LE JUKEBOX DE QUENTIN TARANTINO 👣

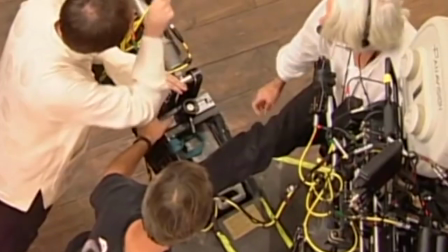La musique prendra alors tout son sens pour à la fois réveiller les sens du spectateur,
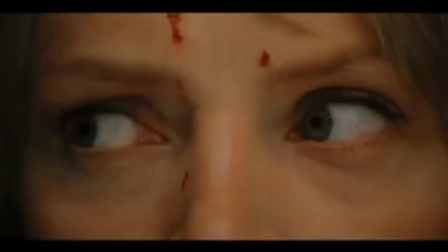nous aider à anticiper émotionnellement le cocktail détonnant du second acte mythique de Kill Bill 1.
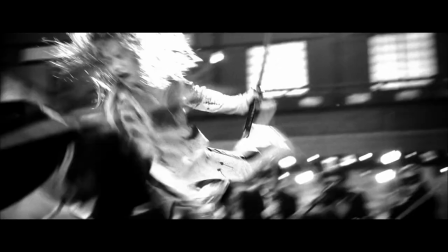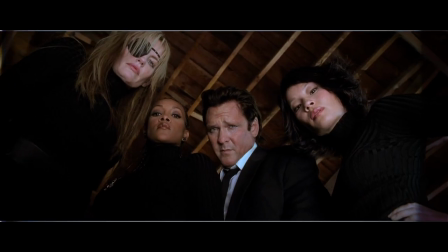Mais aussi, et peut-être surtout,
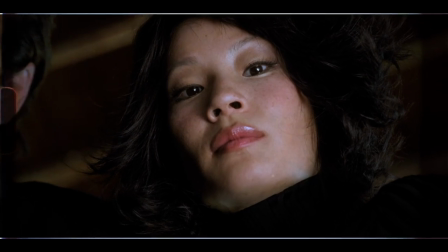cette musique viendra nous donner plusieurs clés de compréhension inconscients pour se faire une idée sur un des personnages les plus badass de sa filmographie, en la personne d'Oren Ishii.
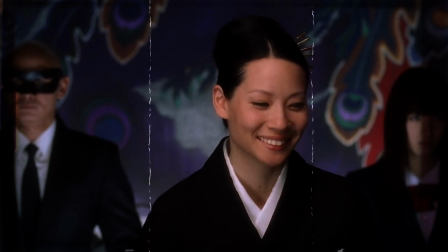Sous ses airs de petite femme chétive, sino-japonaise, d'aspect très traditionnel,
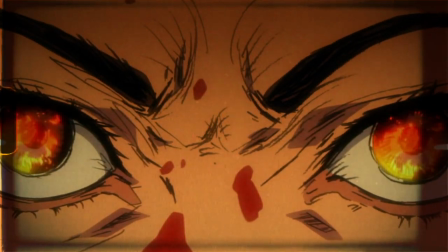la chanson renverse totalement l'idée qu'on se fait de ce personnage très politisé, pour nous montrer son vrai visage, celui d'une combattante prête à tout pour faire valoir ses droits,
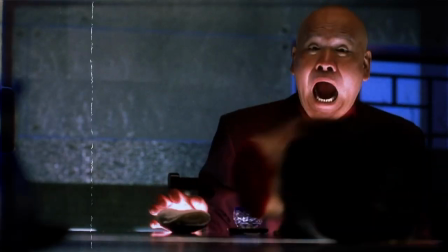mais surtout ses convictions.
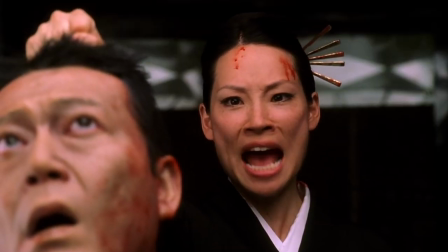Alors pour le coup je sais absolument pas si c'est voulu ou non, mais pour moi le truc le plus important dans l'analyse de cette scène par rapport à la musique, ça va être en fonction du titre de la musique. En gros cette musique, soit on va la connaître par Kill Bill, soit on va la connaître par Téléfoot, chacun ses rêves, mais en soi le titre de cette musique c'est Battle Without Honor or Humanity, ce qui veut dire bataille sans honneur ni humanité en français. Et en soi, le titre, il va plutôt bien illustrer Beatrix, l'héroïne de la franchise Kill Bill, parce que c'est une personne qui va un peu s'en foutre du côté honorable de ses batailles à partir du moment où elle va gagner, c'est-à-dire à partir du moment où elle va bien buter la personne en face. Pour ceux qui ne connaissent pas bien Kill Bill, Beatrix est le genre de femme qui est capable d'arracher l'œil d'une personne qui a déjà un œil arraché.
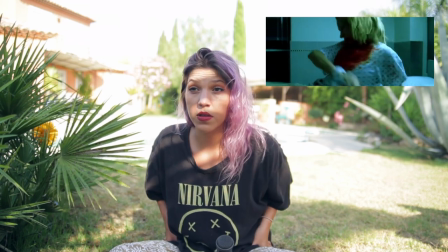C'est quelqu'un qui va arracher la langue des gens avec ses dents. Qu'est-ce que c'est d'autre ? Oui, aussi, elle va tuer une mère face à sa petite fille de genre 5 ans, avec un gun dans une boîte de céréales. En gros, Béatrix, ce n'est pas très honorable ce qu'elle fait. Sauf que justement, le combat qui va l'opposer à Oren, dont le nom de code est Cottonmouth, ça va justement être le seul combat de toute la franchise qui est Bill, à part quand elle va tuer Bill, qui va être justement très honorable. Pourquoi très honorable ? Parce que ça va être un combat vraiment à la japonaise. Ça va être un combat traditionnel fait au sabre des deux côtés, avec des opposants qui vont être exactement dans le même niveau. Et justement, par rapport à ce combat, il y a un truc que j'ai analysé et que j'aimerais vraiment vous montrer là, en rapport avec la musique intra et extra-végétique que je trouve super intéressant, parce que ça va vraiment vous montrer à quel point cette utilisation impéligente de la musique dans un film va vraiment susciter une énorme émotion pour le spectateur, et justement bien plus que des mots ou du montage peut faire.
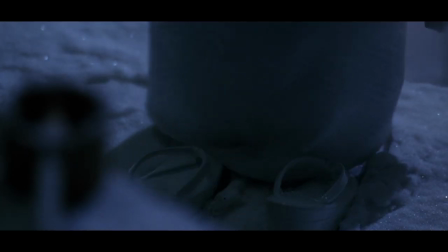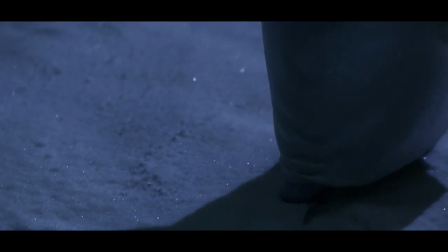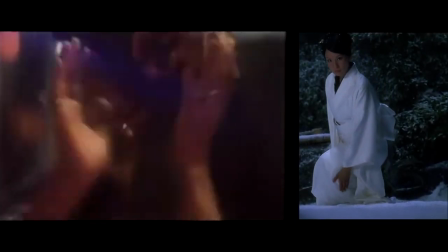Cette chanson d'origine typiquement espagnole de Santa Esmeralda viendra encore une fois déjouer les attentes du spectateur face à ce combat si traditionnel japonais.
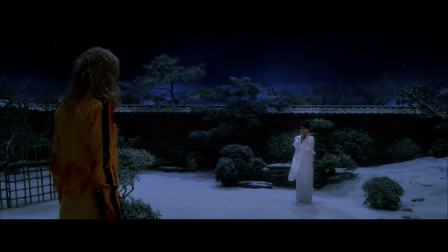Mais elle saura en premier lieu nous donner du courage, voire de la motivation pour assister à la dernière partie de la vengeance de notre héroïne préférée envers Cottonmouth.
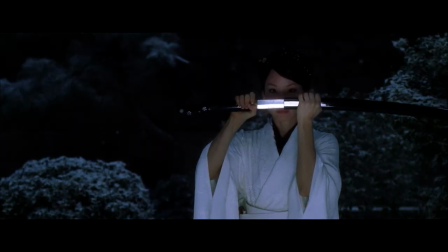Elle nous force à être presque aussi enjoués que Beatrix à l'idée de tuer ce personnage si iconique.
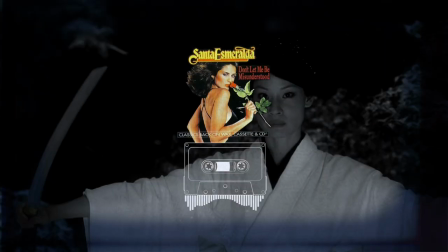Dans le contexte, les bruits aigus de la guitare espagnole du titre Don't Let Me Be, Misunderstood, viendront faire un parfait écho avec les sons des sabres qui s'entrechoquent.
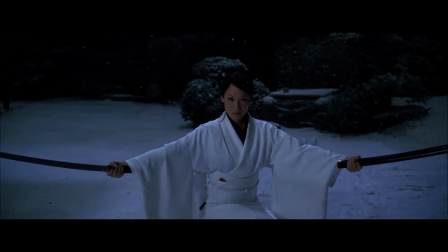Mais on pourrait aussi penser que cette chanson, Béatrix la passe elle-même dans sa tête.
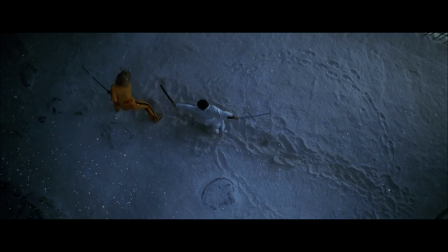Justement pour s'encourager à se battre, mais aussi parce qu'elle est très heureuse de gagner la première partie du combat et d'enfin régler ce léger contentieux avec Cottonmouth.
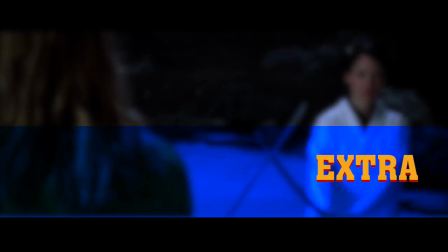Alors cette chanson serait utilisée à la fois en extra-diégétique, pour faire kiffer le spectateur, mais aussi en intra-diégétique, pour nous montrer l'état d'esprit de Béatrix.
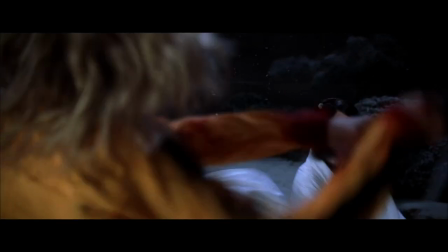Et c'est pour cette raison que quand Béatrix, confiante et peut-être trop assurée, finit gravement blessée pendant le combat,
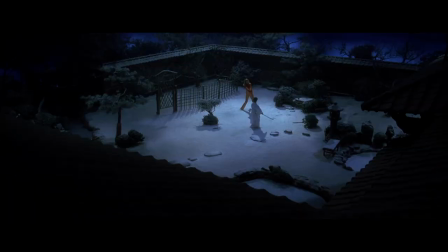La musique s'arrête abruptement avec un écho L'écho de la défaite de Beatrix
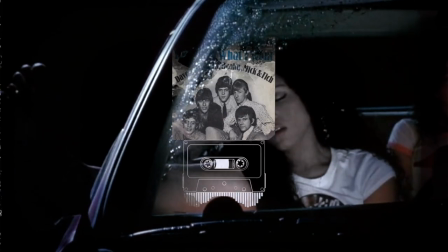Bon sinon dans la veine Tarantino qui se fout de notre gueule un peu avec ses titres de chanson On peut aussi rapidement citer le titre Hold tight dans la scène d'accident de voiture dans Death Proof Alors que
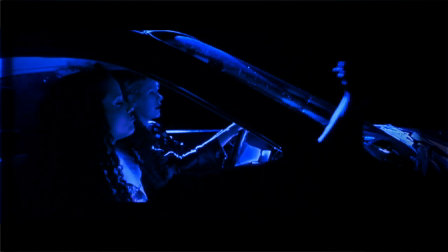le groupe des 4 amis s'éclate à écouter le dit titre dans leur voiture en intradégétique La chanson passera en extradégétique pour nous montrer
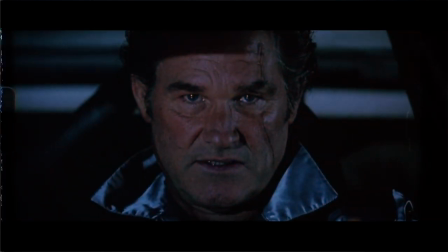cette ex-cascadeur psychopathe préparer sa nouvelle tuerie La chanson prend alors une tournure tragique et presque mortuaire dans sa sonorité,
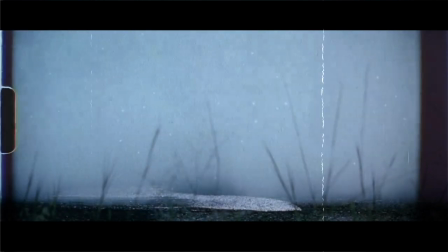mais surtout dans son titre. Hold tight, signifiant accroche-toi bien, ce titre sera doucement ironique à la vue du destin plutôt tragique de ses jeunes fans.
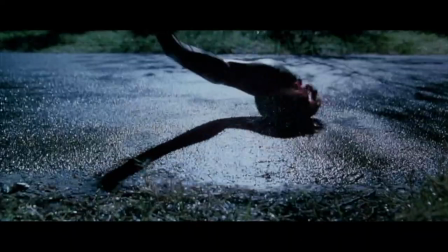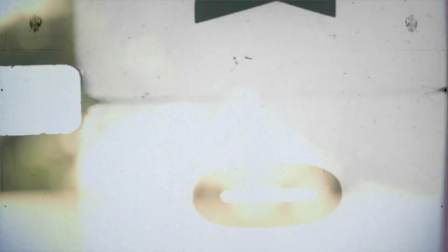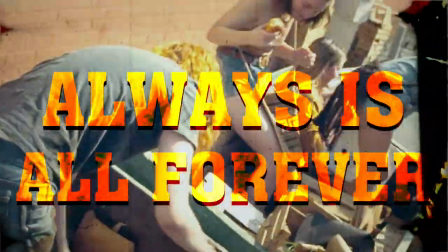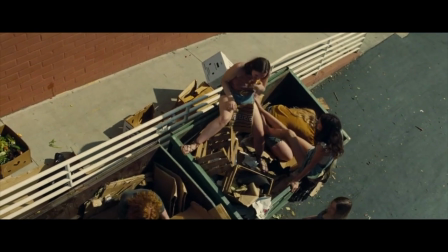Alors voilà à mes yeux la scène la plus creepy de toute la filmographie de Tarantino.
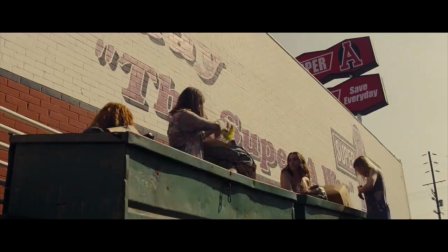Bon déjà elle est creepy parce qu'on voit ce petit groupe de jeunes chanter innocemment et en chœur, tout en faisant quand même les poubelles.
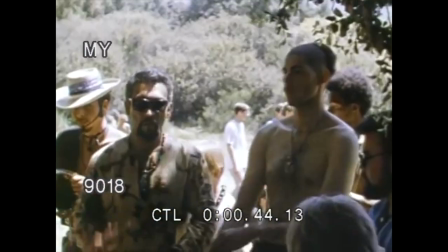Mais bon, ça pourquoi pas, c'était les années 70 aux Etats-Unis et on peut peut-être les excuser par les mœurs plutôt particulières de cette époque.
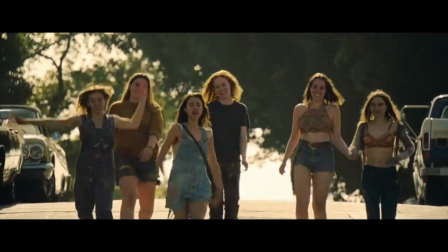Mais ce qui va ajouter surtout le côté creepy à ces images, c'est les paroles.
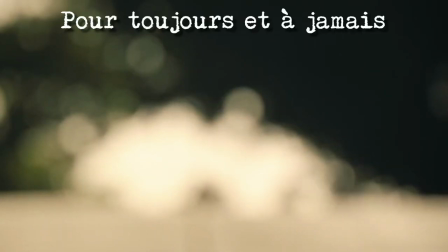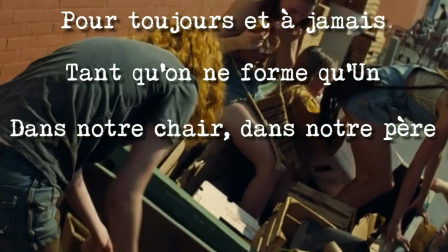Mais au final, en fait, cette scène, après visionnage du film entier, va être, à mes yeux en tout cas, une des scènes les plus intelligentes de la filmographie de Tarantino. Parce qu'à seulement 15 minutes du film, elle va nous donner totalement l'explication du twist final du film. à 15 minutes. Donc là, évidemment, pour ce qui va suivre, gros spoiler.
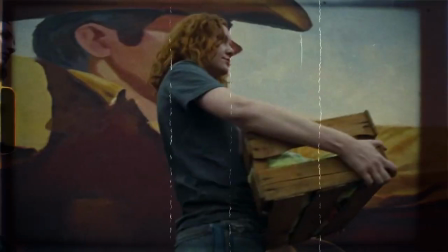L'indice que nous donne Tarantino avec la scène et la musique réside dans les personnes qui la chantent, que ce soit à l'écran, mais aussi le compositeur original de cette chanson.
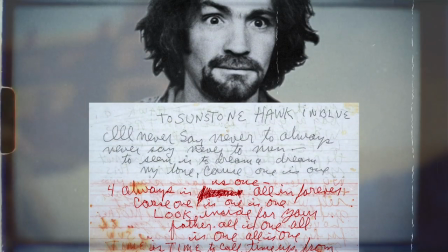Always is all forever a été écrite par Charles Manson quand il tentait encore d'être un artiste musical avant d'être ce gourou bestial et tortionnaire.
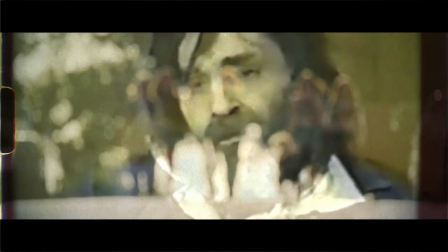Donc, cette musique deviendra un des plus grands indices pour comprendre et appréhender la fin de ce film absolument magnifique.
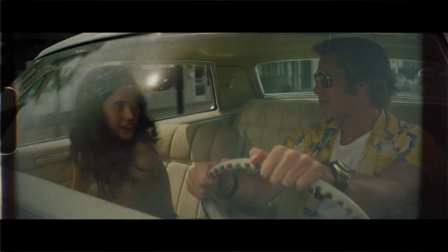Car si cette chanson a l'air aussi adorable et innocente que le groupe de jeunes gens qui la chantent, quand on cherche plus loin et quand on rentre littéralement à l'intérieur,
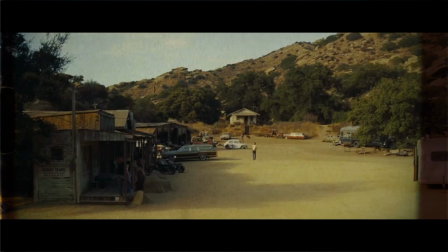que ce soit pour lire les paroles ou quand même le personnage de Brad Pitt viendra les voir chez eux, on y découvrira l'horreur et la tragédie.
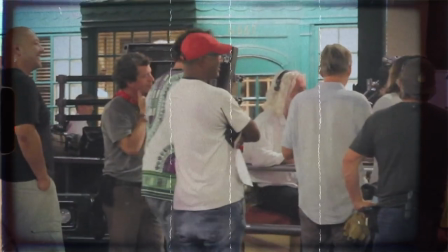L'intelligence de cette scène résidera alors dans cette démonstration de ce petit groupe qui scande à l'unisson les mots d'un Charles Manson caché derrière.
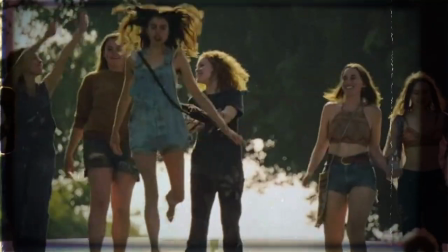Ils ne se rendent même plus compte de ce qu'ils chantent, autant de ce qu'ils vont faire, car si ici à 15 minutes du film, ce petit groupe vient seulement fouiller dans les poubelles en chantant ces mots innocemment,
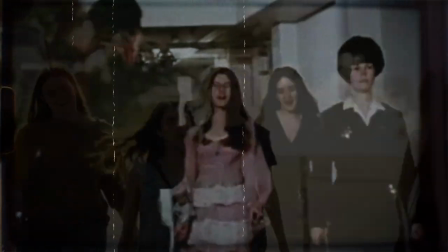à la fin du film, ainsi que dans la vraie vie, ce même groupe, la Manson Family,
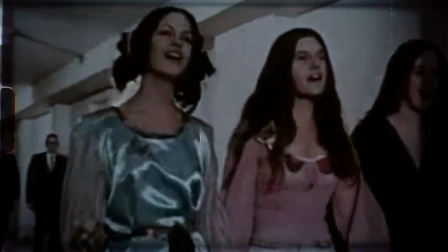aura pour projet de tuer une femme enceinte de 8 mois, Sharon Tate, et cette fois, ce sera en écrivant avec le sang des victimes,
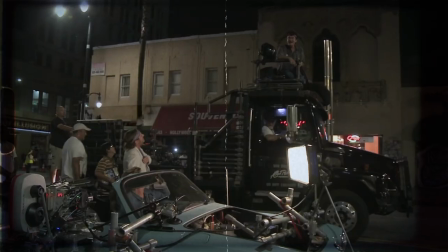les mots du gourou cachés derrière toute cette histoire. Cette chanson c'est la démonstration subtile et intelligente de Tarantino pour te faire comprendre, en tant que spectateur,
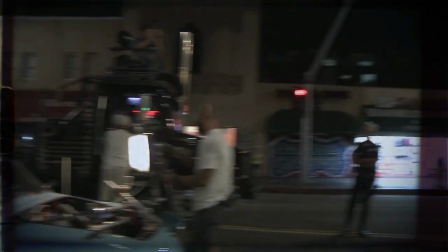mais aussi en tant qu'être humain, que ces jeunes gens ne partagent et ne partageaient plus qu'une seule pensée à plusieurs,
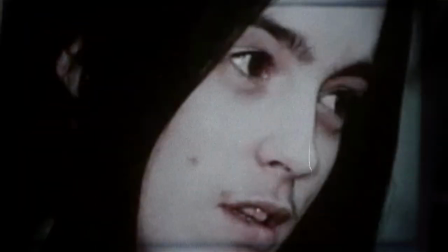qu'ils ne chantent plus que d'une seule voix loyale et fidèle, mais surtout, qui ne réfléchissent plus que d'un esprit fermé et contradictoire.
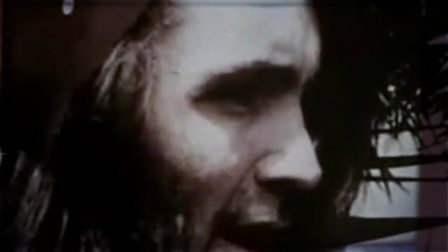Ils ne sont plus que les corps dont les fils sont tirés par l'esprit sadique de Charles Manson.
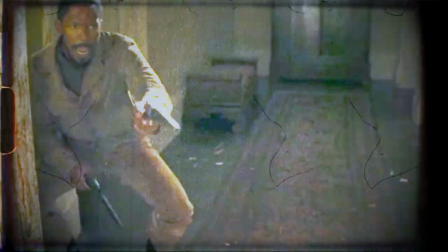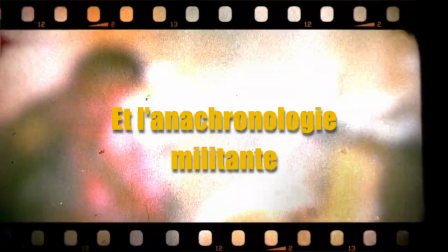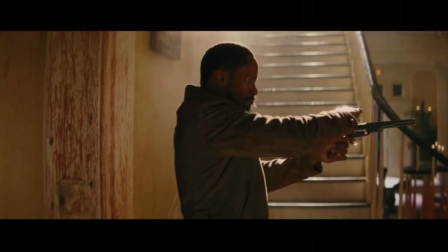Tarantino réalisera ce match-up exceptionnel pour les biens de cette scène mêlant le titre Playback de James Brown et Untouchable de Tupac,
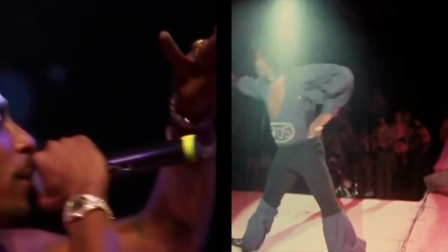surprenant déjà beaucoup de monde étant donné que le film était quand même censé se passer en 1858.
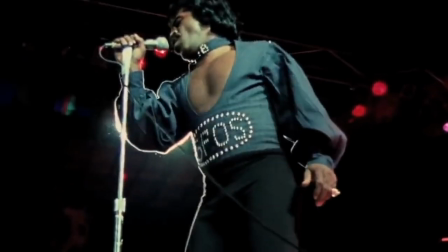En soi, la chanson de James Brown, déjà composée pour le film Hell Up in Harlem en 1973, illustrera la vengeance d'un homme à qui on a volé son argent et sa femme.
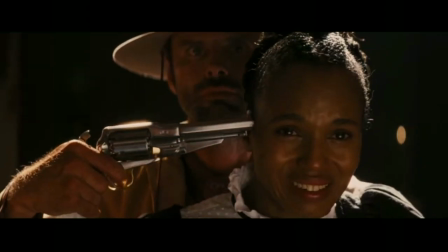Sujet qui, bien sûr, s'applique tout à fait à l'histoire de Django, esclave dont on a volé sa femme pour vendre ses charmes à l'ancienne bourgeoisie blanche des Etats-Unis.
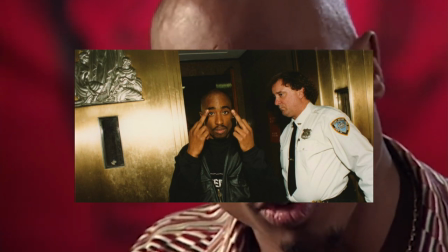Cette chanson sera alliée à un titre de Tupac Shakur, qui, sans surprise, lui sera exploité pour sa grande place de partisan pour la cause noire aux Etats-Unis dans les années 90.